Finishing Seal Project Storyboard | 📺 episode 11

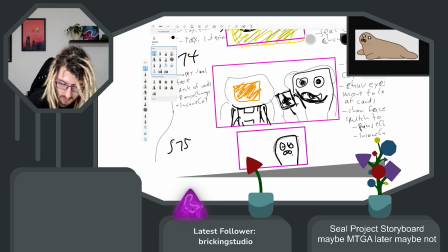(87:35)
and then the big sword, just through it, and then for sure blood somewhere.
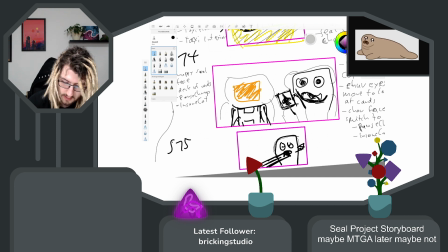(87:56)
That's not blood color, that's black. Let me switch to while she sleeps.
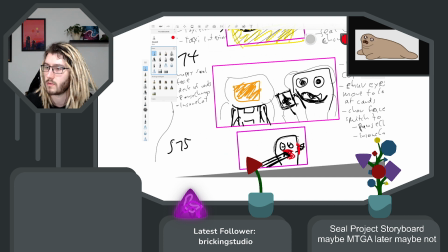(88:15)
Newest record.
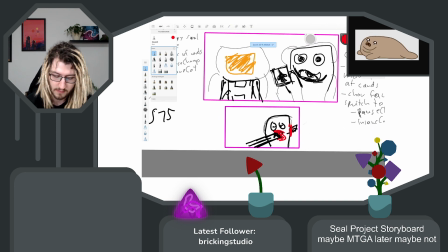(88:21)
Okay. And then like I want this to happen, right? And the question would be how I do this. Because the character would have this facing direction in this. And let's take another color.
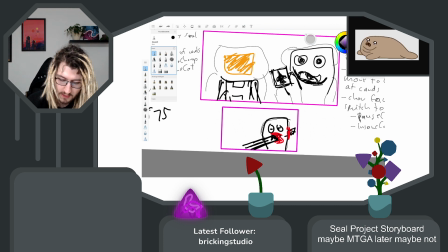(88:42)
Like the character will always have like some facing direction. It will never be straight front.
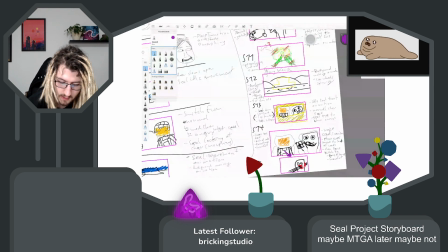(88:53)
Already from the beginning, and then also so I can like do this running animation.
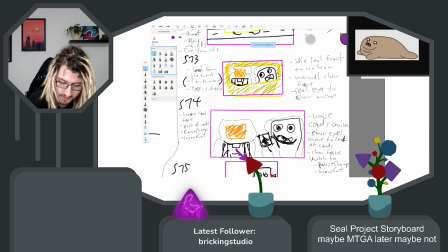(89:02)
So therefore, this will already be tilted towards the driver seal,
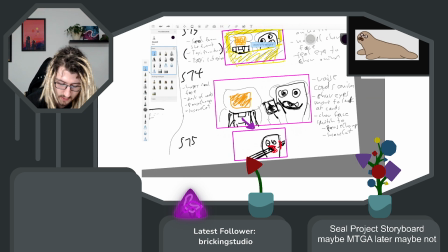(89:11)
and therefore I might not need to do like a turning moving animation before it would make like sense from the perspective that the sword would be put into the seal.
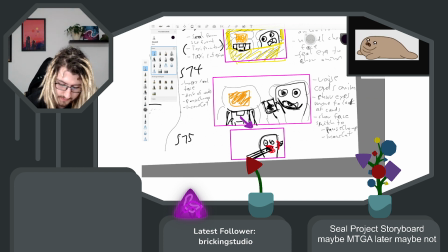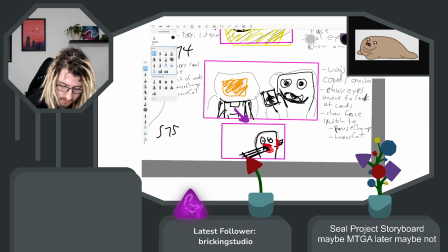(89:33)
So I think if that won't work, I will just get even closer to the seal and not show the character in this situation,
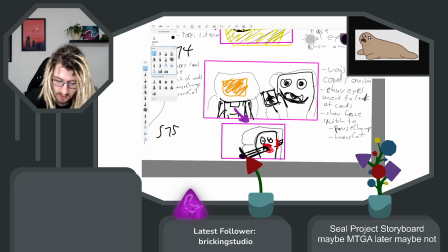(89:50)
so that I can just show the sword.